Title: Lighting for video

A lot of the time creating professional looking video doesn't necessarily mean you have to buy the most expensive or elaborate hard to find equipment. Sometimes it just comes down to the techniques which is what we're going to be looking at today. How to light for video. We're going to take a look at four simple steps that will make this process a lot easier for each and every one of us to create more professional looking products. The first thing we're going to look at is the functions on your camera and how they can help you create more light in each and every one of your shots. Then we're going to take a look at the existing light that's there and how we can improve upon it. Then we're going to take a look at step number three, one of the most important steps, how to supplement that existing light or diminish the light if we have too much. And the last step, we're going to take a look at some of the problems that arise when lighting for video and some of the simple fixes. I'm Tom Skaronsky and this is Lighting for Video. Step number one when it comes to lighting for video is understanding how the camera can actually capture more light with the use of three separate functions.
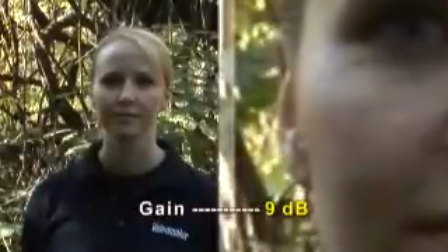60s
The first function is known as the gain. The gain is a function that allows you to have a brighter image by amplifying the signal in your image sensor. However, the higher the gain sits at, the more noisy and grainy your picture gets.
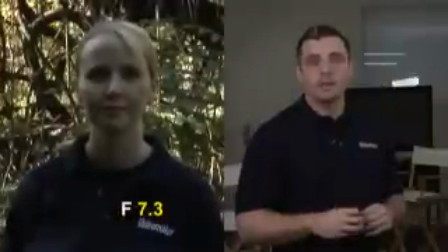73s
Now the iris on the other hand is a little opening inside your camera that controls how much light is getting from the lens to the image sensor. The third way that you can use your camera to control the amount of light is known as the ND filter. What this does is cuts out the amount of light that's coming in through the lens and hitting the chip.
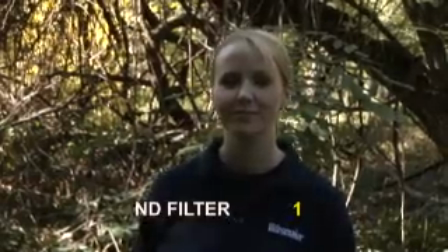88s
Here's an example of the different types of settings you can use when using an ND filter. Step number two to lighting for video is checking the actual natural light that's there, the existing light, and seeing what you can do with it.
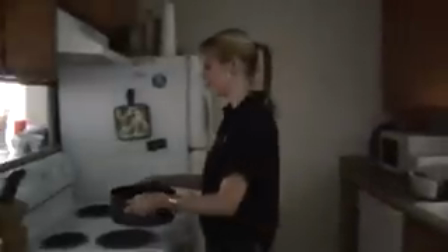99s
Now one of the big problems if you're shooting indoors is there isn't a lot of existing light.
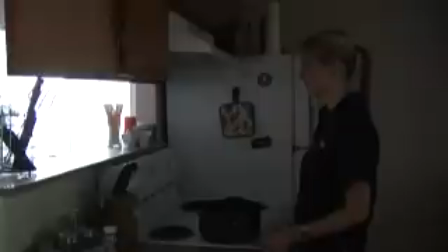103s
If you look here at this clip of Julie in the kitchen cooking me some soup, you'll see that clearly there's a lot of noise in the picture. There's really only one window that has a covering over it. What you're going to want to do to get past this to create the most possible light is turn on everything that's there.
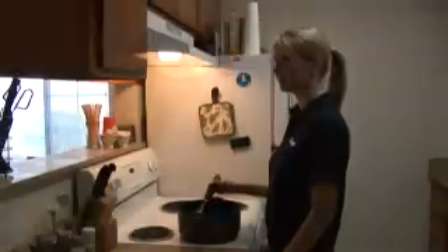119s
Make sure that all the overhead lights are on. Make sure that the light above the stove is on. Make sure that the window, the shades aren't covering it.
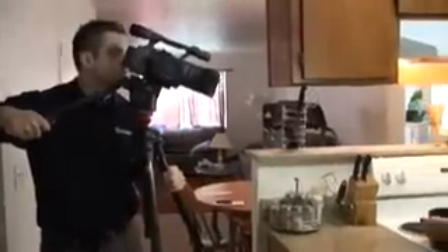126s
Open those up. You want to bring in as much possible light to light her as well as you possibly can.
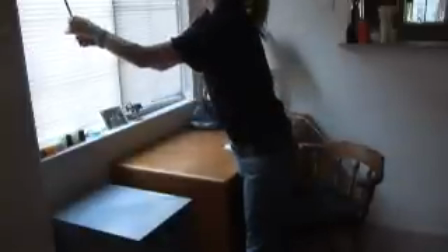131s
Now when it comes to existing light, sometimes you have to use big windows and sometimes you have to use the sun.
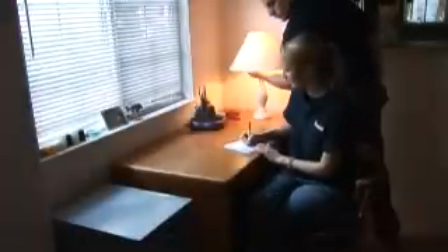136s
Now the problem is that doesn't always work out to your advantage. So what you're going to want to do is always look at your location and see if you can change your position.
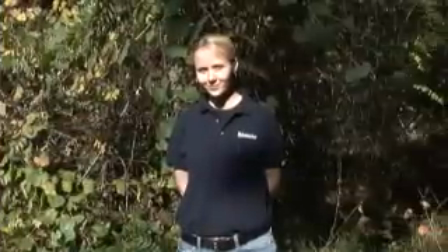143s
The same concept is going to apply when you're outdoors and you're working with the sun. The sun is very harsh and very hard light.
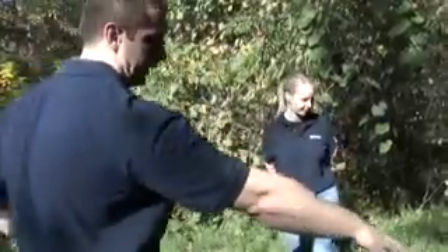150s
It's going to create a lot of big and deep shadows.
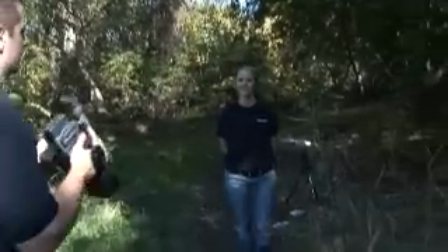153s
So sometimes it's better to move that person under a little bit of shade to create more of a natural appearance so that they're lit a little bit more evenly. When you do this, it takes out a lot of those shadows that come from the sun just hitting them directly almost like a key light. Step number three is a very important process when it comes to lighting for video. Each and every one of us has to understand how we could supplement existing light or diminish light if we have too much.
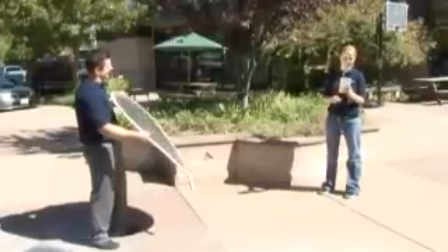176s
Now, when it comes to shooting outdoors, one of the most important accessories you could possibly have in your video kit is known as a reflector,
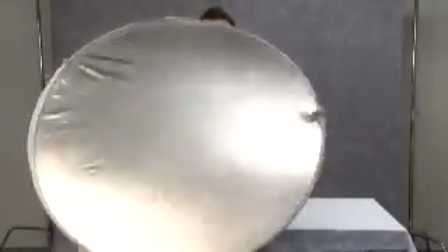183s
and not each and every one of us can afford a reflector, so a good way around that is known as a sunshade.
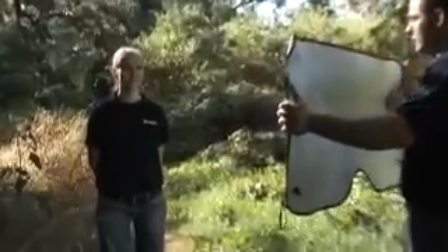188s
This is going to be the best possible way to reflect light on your subject. A lot of times when we're outdoors, we're working with the sun, which is very harsh, and it generally comes down from one specific angle. Well, now with the use of a reflector, if you can see here in this clip, we actually can catch the light and shoot it to where we want it to go creating two sources of light. Now we're basically creating a much more comfortable and much more studio environment outside.
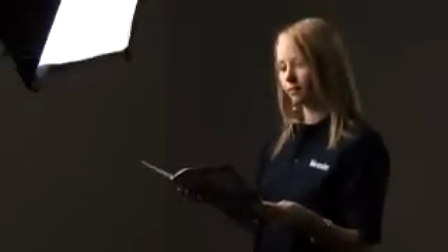212s
Believe it or not one of the most usable tips here is actually moving the light closer to the subject. A lot of times we'll be working indoors and we don't realize that our scenes aren't lit well enough.
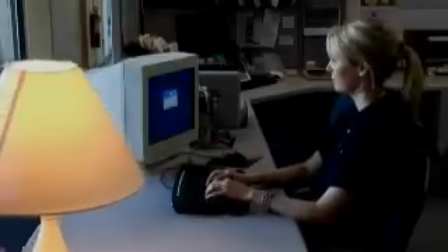222s
Sometimes just moving that light closer is just enough to create enough light in the scene to where our subject will look perfect. Step number four involves preparation. We need to make sure that we're always ready no matter what the problem is so that we can fix it and get on with our video shoot. The first thing we're going to take a look at is backlighting. This is always a problem whether you're shooting indoors or outdoors.
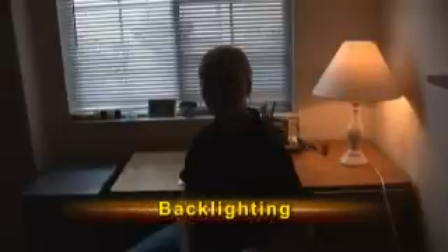244s
Here's an example of an indoors problem and then we'll show you how to fix it. Now again the simple fix here is simply to move our location.